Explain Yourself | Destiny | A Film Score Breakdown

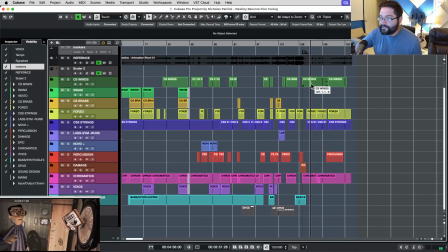1889s
I think this adds mystery to the mystery, adds magic to the magic, right? It's just such a simple trick. I'm, again, major, minor, and then I'm reinforcing it with some vibraphones underneath it.
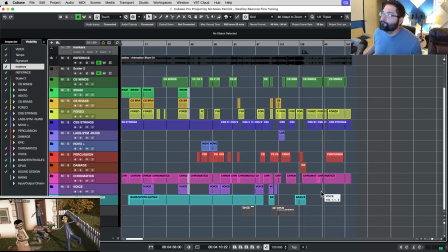1906s
And then what I do here is I slowly change it to C Lydian again. I'm doing an ostinato over the D chord. And now this is basically a needle drum again. I'm just setting the tone.
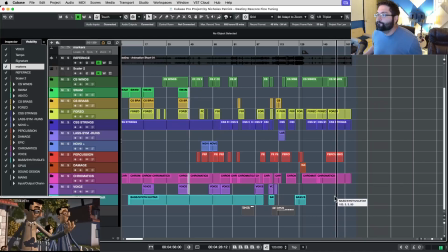Now we've heard this before, this kind of emotional piano with the busy ostinato underneath.
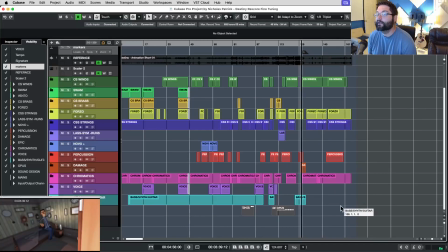1939s
And why didn't I go with that? Because it works. We've heard it before, and it's effective. I'm not trying to reinvent the wheel. Occasionally I'll reinvent the wheel, but no, not this time. All right, so
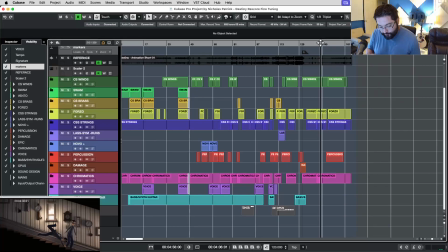1954s
again, I have the ostinato that creates movement, and it creates mystery and magic at the same time. And then the ostinato morphs into kind of a more emotional and kind of a,
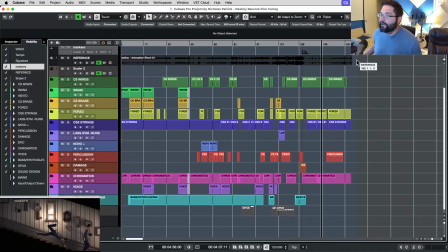1976s
happy, ethereal way, a kind of a beautiful way. And it keeps that, this is where it starts to morph. Let me back up a little bit. And then change it to D Lydian.
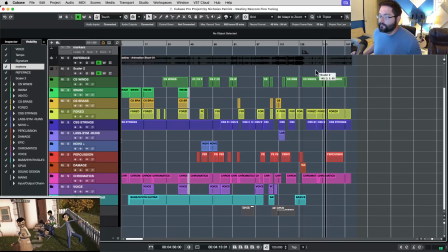1992s
And then that busyness, which is just the block chords underneath. It's simple, but effective.
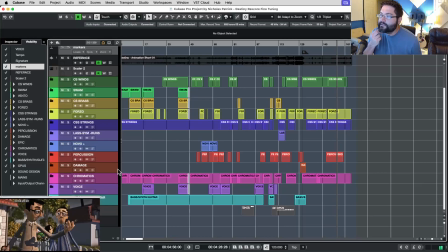2007s
That ostinato also helps kind of facilitate that he's thinking and, something is still happening. There's a stirring about it. See, he's figured it out.
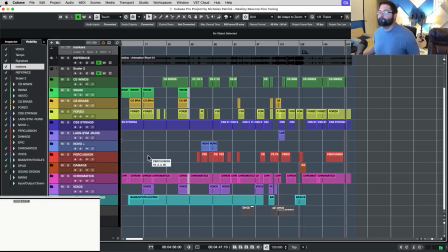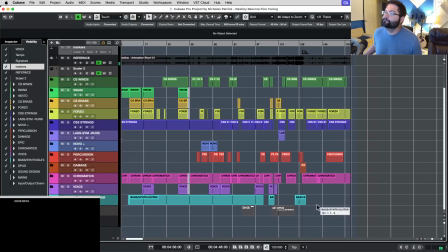2026s
And I close on the motif to wrap it up nicely. And if you notice, I played the motif slightly slower to give it just
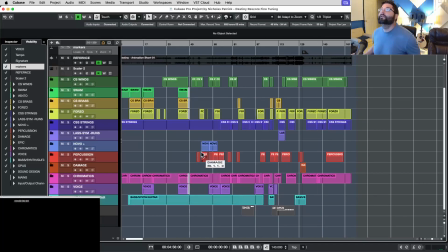2042s
a little bit more nuanced mystery. Okay, so that is my rescore called Destiny. I hope you guys liked it. This is the first time that I've done a walkthrough like this.
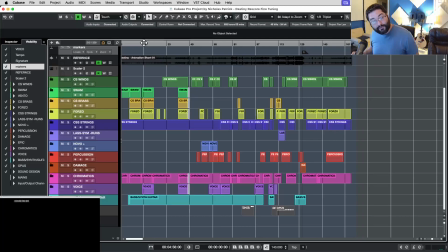2056s
Obviously, I didn't get really into much of the music theory or the chord choices or the nuts and bolts of anything. I think I would like to do that, but I don't know if people are hungry for that. If you are hungry for it, let me know, and I'll make a painfully long video going through all the music theory,
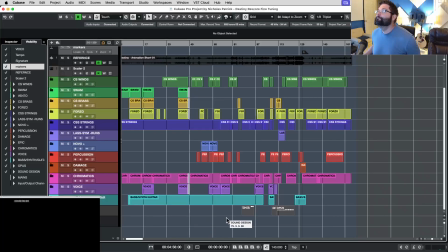2076s
and we can nerd out. You guys, be brutal. Tell me the truth. Was this good or was it dog shit? Is this something that helps you? Is it something that might, I don't know.
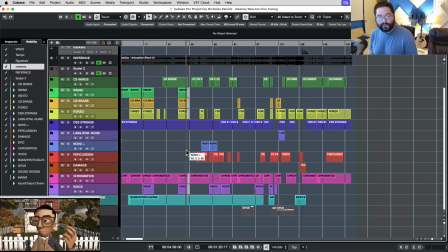2096s
Was there anything here that you could add to your tool bag? Was there a perspective that was shared? Something. If I made more of these, is what I'm really asking. If I made more of these, would you watch them? Let me know. If yes, then, tell me yes. If no, be mean.
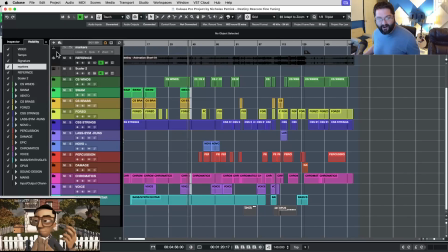2115s
Be nasty about it. I love it. All right. Again, I'm Nicholas Patrick. Thank you for sticking with me if you did. We'll see you next time.